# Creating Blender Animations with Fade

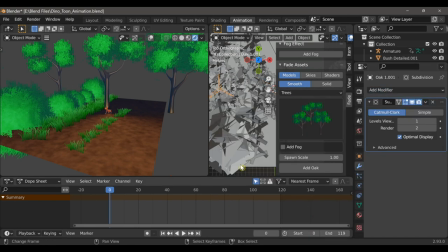8:16 Now, we won't actually see a lot of the trees in the background,
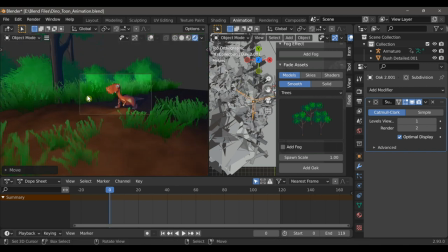8:20 but the whole point is just to make it look like there is a dense forest behind the dinosaur.
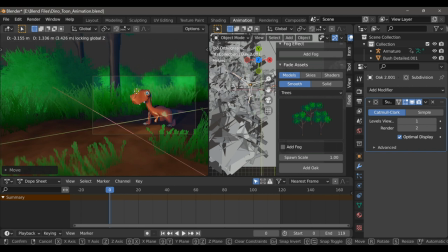8:26 So from the camera view,
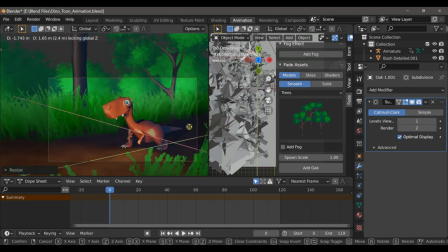8:28 I can just select the trees and then reposition and scale some of them down so that we get as much of them into the camera view as possible.
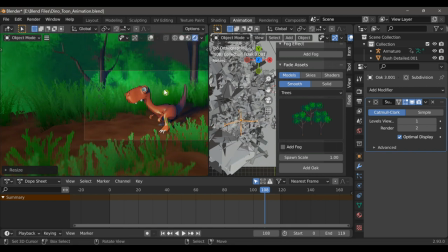8:37 So now that I'm nearly finished the composition of the scene with all of these nature assets,
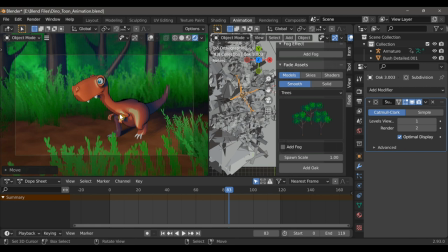8:42 I would like to add some volumetrics to the world material. And this will create a misty atmospheric effect.
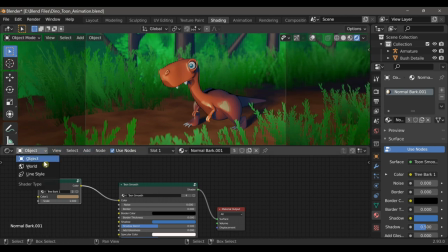8:49 First, I'll go to the shader editor and then switch from object to world and then type Shift A and go to shader,
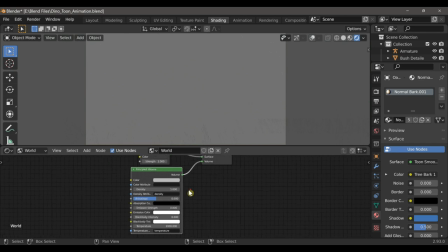8:57 principled volume shader. Now, once you plug that into the volume, you'll need to lower the density until the objects in your scene become visible again.
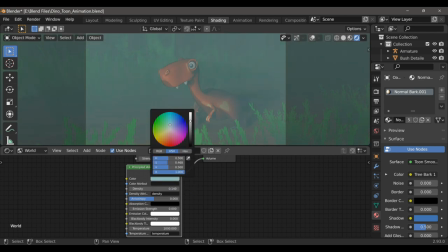9:06 I can also change the color to a nice cool blue to help balance out those warm tones in the scene.
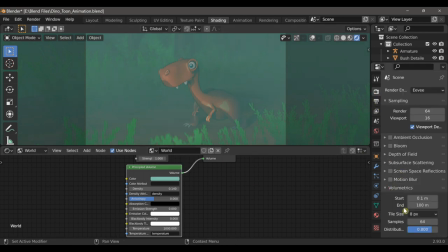9:12 And in the Properties window under Volumetrics, I can change the start value. The object here is to only affect the background and not so much the foreground or the character.
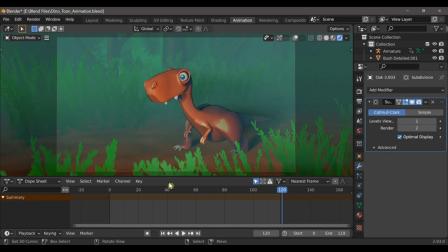9:23 Okay, so now I'm nearly finished, and I'm pleased with what I have so far. But for the final animation, I did add some more of these assets that come with Fade,
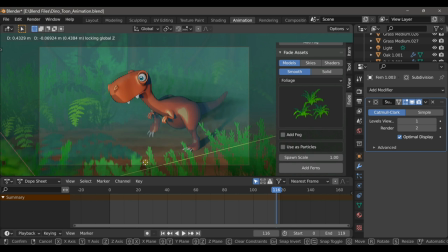9:33 of which there are very many, and all of which have these Toon-style shaders applied to them.
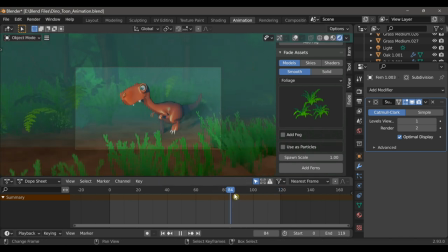9:39 If you're interested in learning more about the Fade add-on,
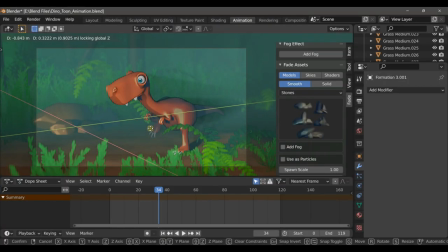9:41 I'll leave a link in the description below where you can find it on the Blender Market. There's a ton of information on all of the add-on's features, most of which we didn't even get to cover here. But that's it for this video. I hope that you guys are well.
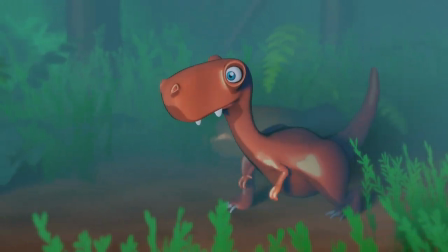9:53 If you liked the video, then give it a thumbs up, share it with your artist's friends, and I will see you in the next one.
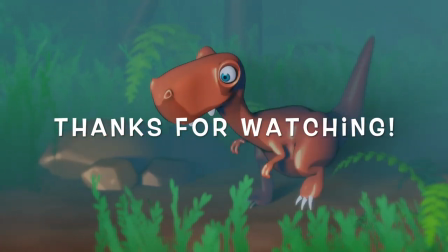9:59 Thanks for watching.